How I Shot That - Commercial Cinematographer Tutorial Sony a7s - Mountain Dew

The year was 2015, and we as humans were, oh, so naive. Things were different back then. You could go watch a movie in a theater or eat food in a restaurant. You could even shoot 4K on a DSLR that could see in the dark. Well, almost.
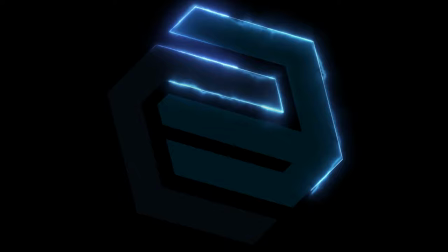The Sony a7S revolutionized a lot of things. Sony was already a heavy hitter in television and film, and their stills camera line was well-respected and had some great video features as well. And then the A7S came out, and Sony shot to the lead in that market as well. Along with the A7R II, A6000, and their descendants,
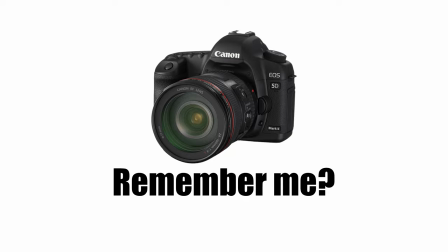0:46 Sony was a little bit like Canon was seven years before as far as it comes to revolutionizing how we thought about DSLR and mirrorless cameras. Except they actually seemed to know what they were doing. The A7S really piqued my interest. Not only was it full frame and had amazing low light capabilities, but it came with a nearly cinema quality log and gamut built in. And it could record 4k. Almost. Back then you had to use an external recorder to do that. Having acquired my first personal 4k camera, I needed to put it through its paces. So I teamed up with my friend and amazing photographer Austin Lindsey and we put a little spec out together.
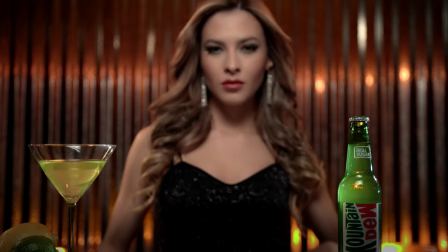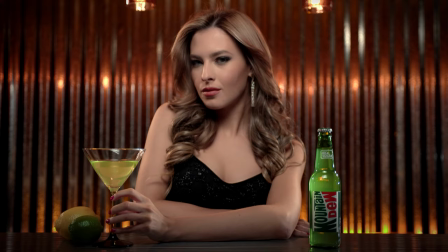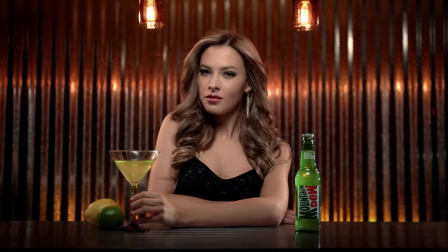1:42 Mountain Dew.
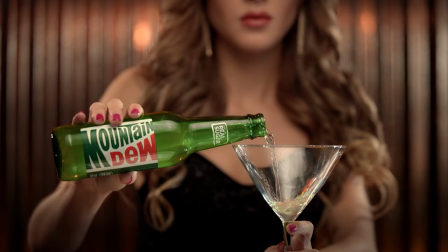1:44 A sophisticated soft drink for a sophisticated soft drinker.
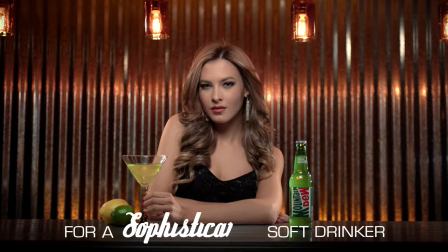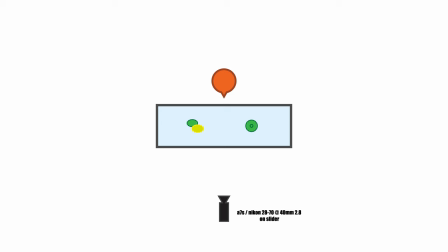2:00 Stylized, definitely imperfect, but still fun hopefully. So here's how we did it.
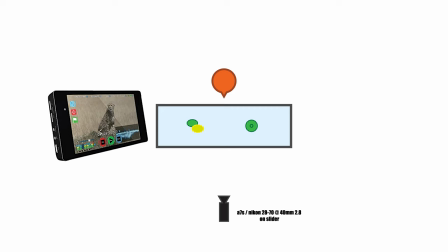2:06 Like I mentioned earlier, we were shooting on the A7S and we were recording to an Atomos Shogun.
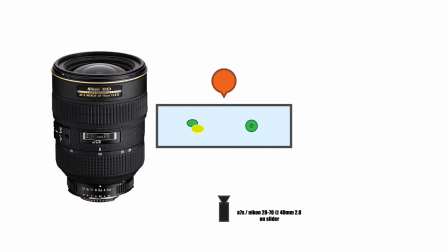2:12 The lens we were using was the Nikon 28-70mm f2.8, and we probably had that around a 40mm or so.
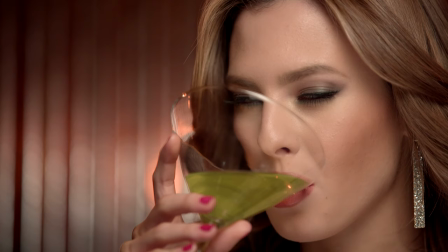2:20 And for movement, we were just using my cheap eBay slider. So, as usual, we start by lighting the scene as a whole, and then we'll finesse the talent and product into the shot afterwards.
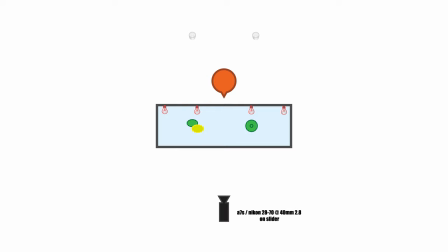2:32 And here it was pretty simple.
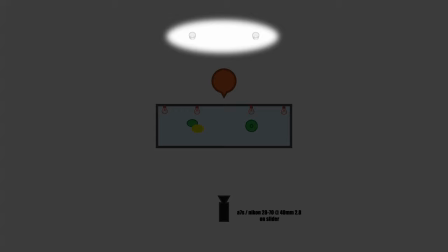2:34 We used some puck lights that you can just get from your local hardware store Put some amber colored gel on them and place them at the bottom of this corrugated steel background
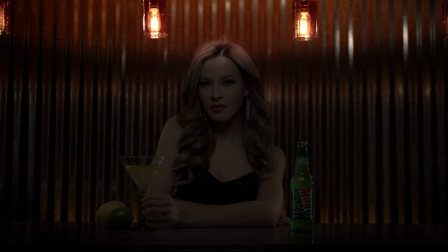2:43 Next we hung some amber tinted edison bulbs over the bar and then we were set
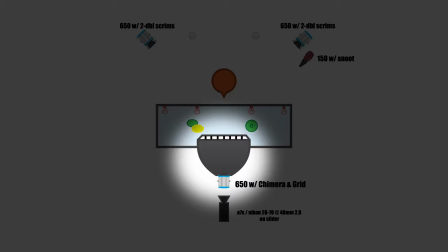2:48 Now to finesse our talent we of course used a few more lights We started with an re650 with a
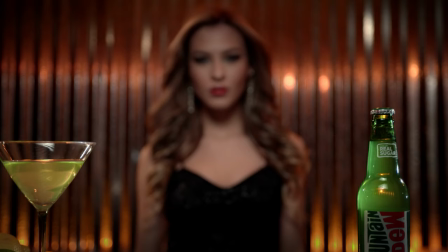2:54 chimera and grid above and in front of our talent You can actually see its reflection in the bottle here
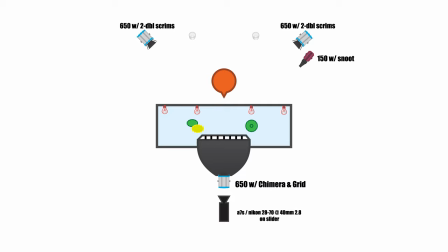3:01 Of course, if I were to do this again, I would definitely flag off the reflection from the glass and bottle.
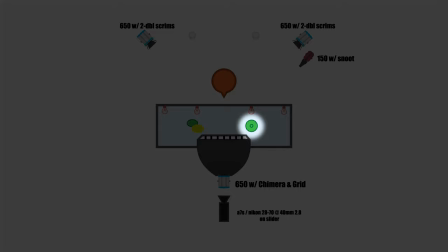3:06 We used a 150 watt light behind her on camera right, with a snoot targeted on the product.
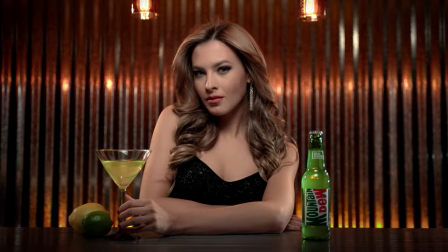3:12 This allowed our bottle to glow the way that it does here. We should have had a special light for our citrus to give it a nice rim, but live and learn.
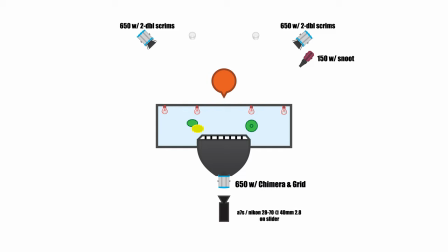3:21 We also had two 650s, probably with two double scrims in each, three quarters behind her on each side.
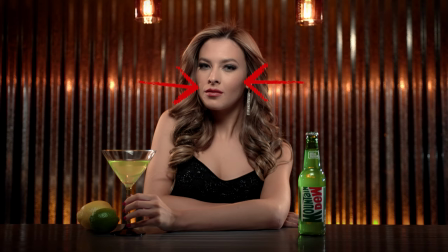3:27 I wish we had put them through some diffusion, because I truly dislike this shadow, the hair casts, right here.
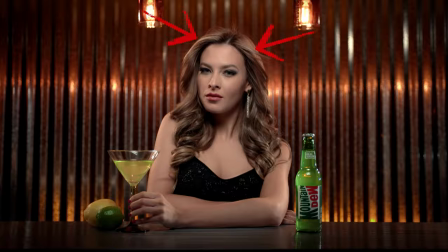3:34 But they do give really nice shape to her arm, and a nice shine to her hair. Alright, now check out this shot here.
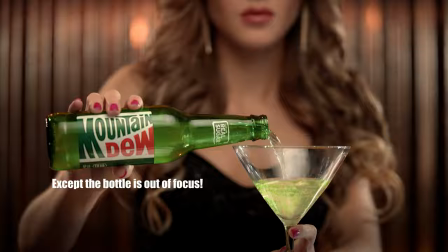3:41 Doesn't the lens and lighting give a really neat painterly aesthetic to her? This is probably my favorite thing from this whole spec.
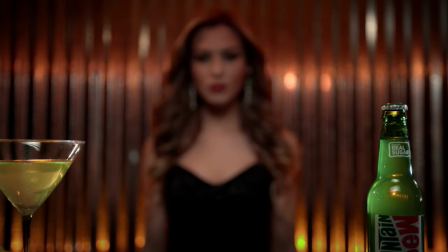3:49 This shoot was actually a pretty good lesson for me on controlling shape on reflective surfaces.
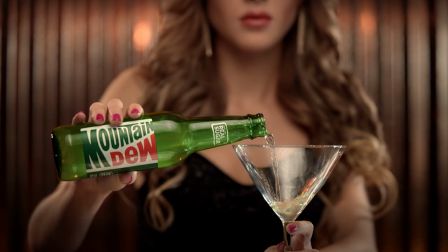3:55 We spent some time on it for the close-up here,
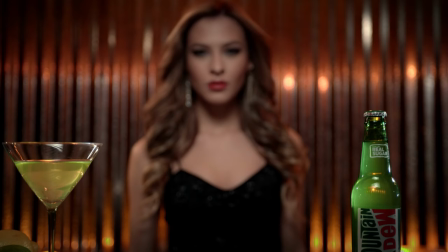3:57 but on these other shots you can see that on the bottle and glass there are dots and lines all over the place.
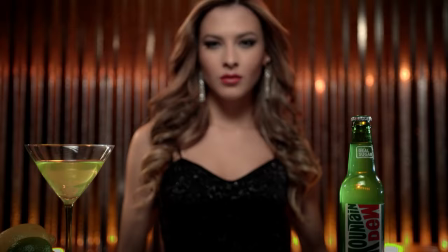4:04 I would like to think on a bigger shoot we'd have spent more time working on that.